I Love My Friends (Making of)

We're here in Lax to shoot a snowboard movie with the Canon EOS 5D Mark II. It's an incredible nice day, big pipe, with Xaver Hoffman, great snowboarder.
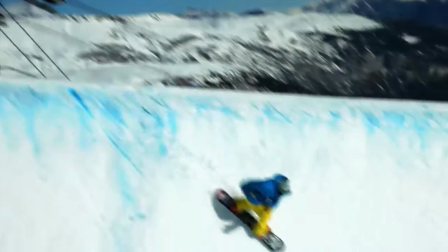Let's bring it on. What's cool about the 5D Mark II, there's a new firmware.
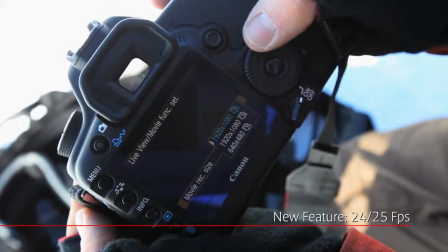So now you've got options for frame rates. 25 frames per second for powered broadcasting and 24 frames per second for cinema.
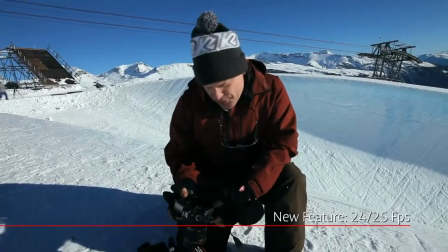Today, I'm shooting 25 frames per second.
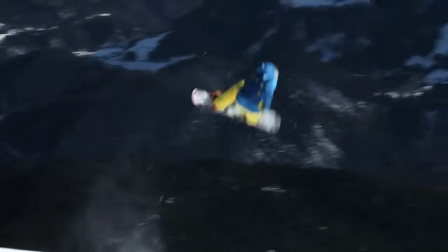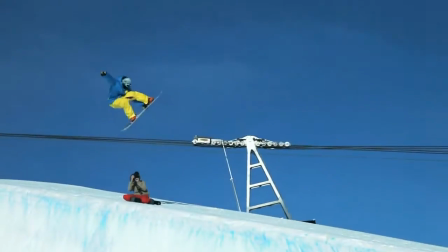The major benefits of using a Canon DSLR to capture video is the big variety of lenses.
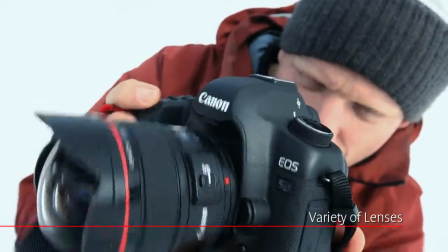You can choose from a 14 millimeter wide angle all the way up to a 300 telephoto lens.
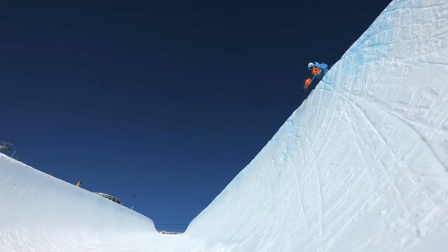And action! Now each lens has its own character. If I shoot a 14, I want everything sharp from the beginning to the end.
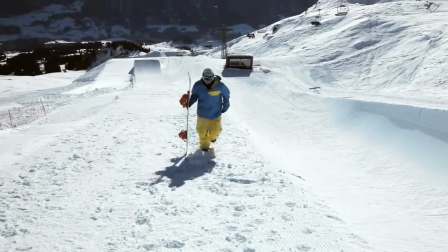If I shoot with a 300, I really want to define the depth of field. Stop, do the look.
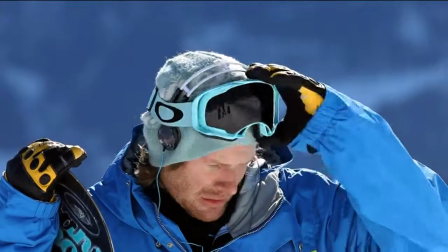Here you can see how the shallow depth of field really separates Xava from the back, making him just pop off the screen.
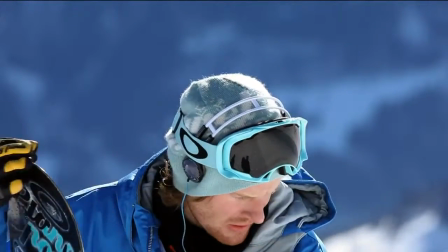And then keep on walking.
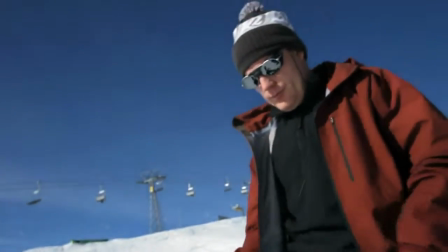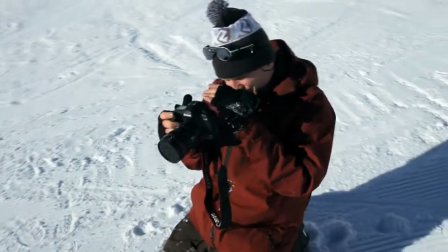Today, I need to capture more than just beautiful video. I need to capture beautiful sound too.
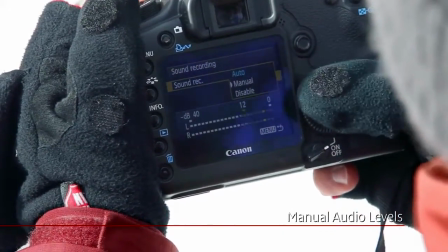And now, with the new sound meter, I can manually set the audio levels, which gives me a lot more control.
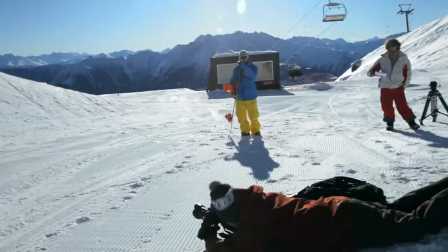I want to capture Xava's footsteps as he hikes up the pipe. And action!
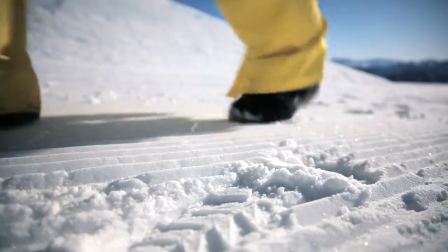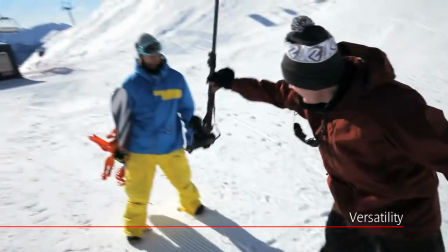Well the trick when you film this, you got to have the camera in constant motion. That's what keeps it steady and you get a nice panning effect.
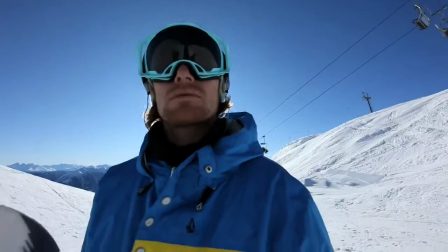In the bag, alright!
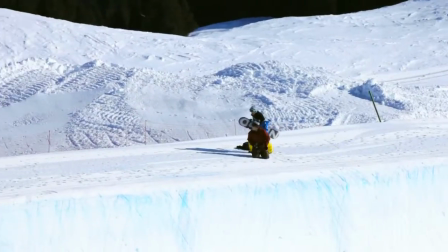Having the opportunity to work with Xaver is such a pleasure. Whenever you ask him, he delivers.
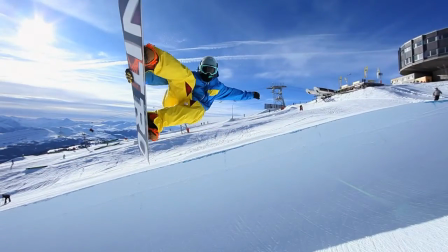Time after time, even if it gets complicated, he just puts it down on the spot.
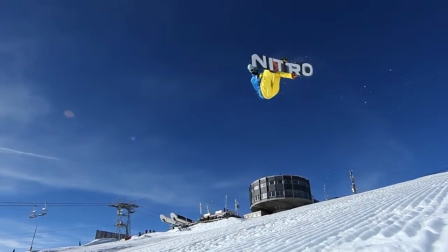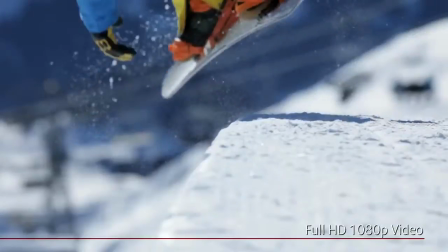Another beautiful feature with this camera is full high definition 1080p video.
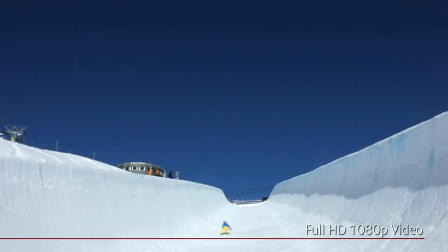You can blow it up to a cinema size screen and it's still going to be ultra sharp.
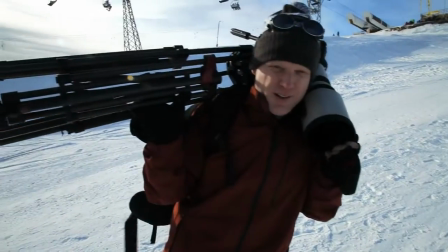The clouds are moving in, we're losing the light, so we've got to act quick to get some more tricks in the bag.
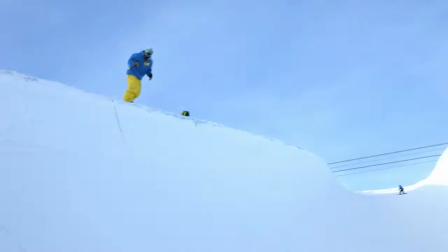And action! With the Canon 5D Mark II, shooting into critical light conditions is not a problem.
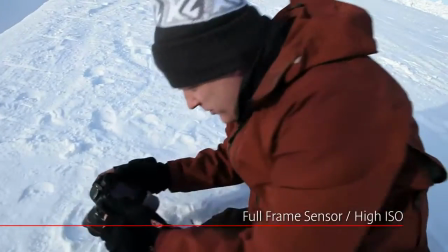A full frame sensor, high ease of ability, that's the solution. Less noise, good contrast and more details.
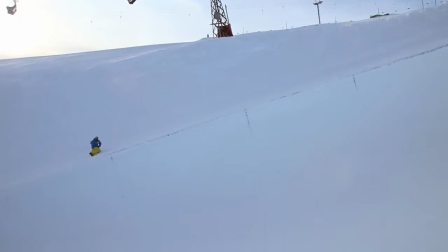Alright, in the bag. With the new firmware, you have total control over your exposure.
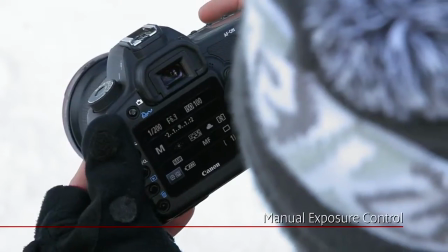You put the camera on manual, change your f-stop, your ISO, and it's locked.
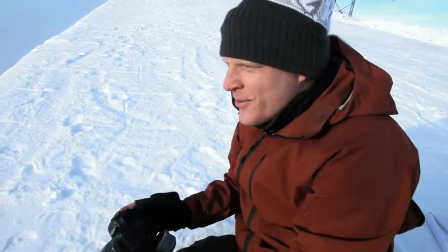Next trick up!
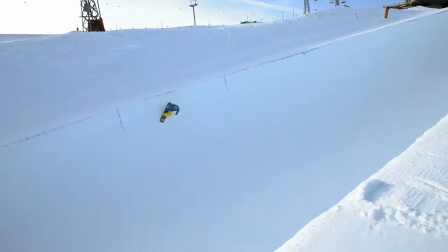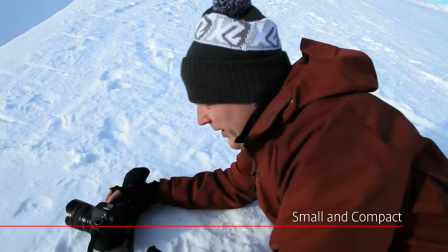Nice one! Because the camera is so small and compact, you can shoot angles that were really difficult to do before.
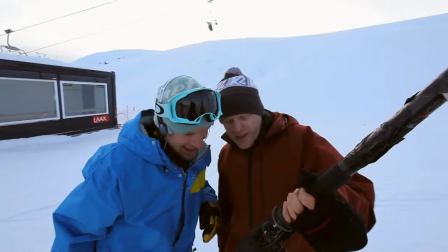Slick! Oh yeah! Nice one! In the back!
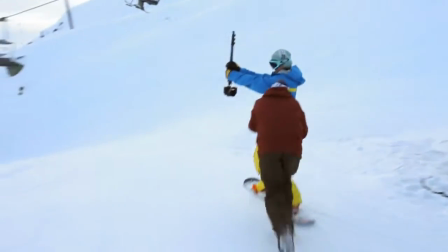If you're a cinematographer, an independent filmmaker, or just really enthusiastic about shooting your own video, pick up the 5D Mark II.
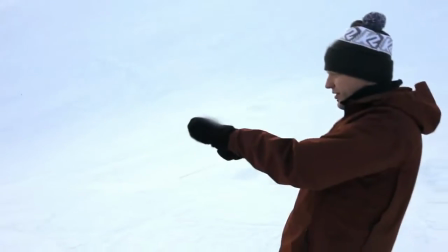Get out there, give it a try, make your own movie. All right! The 5D Mark II is your camera.
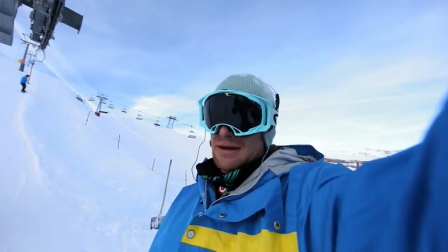That's it. It's going to the day.
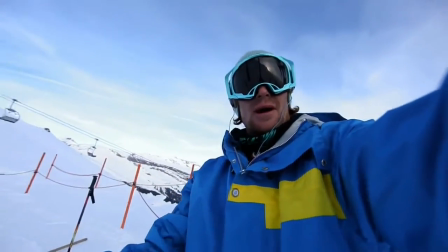Bye-bye.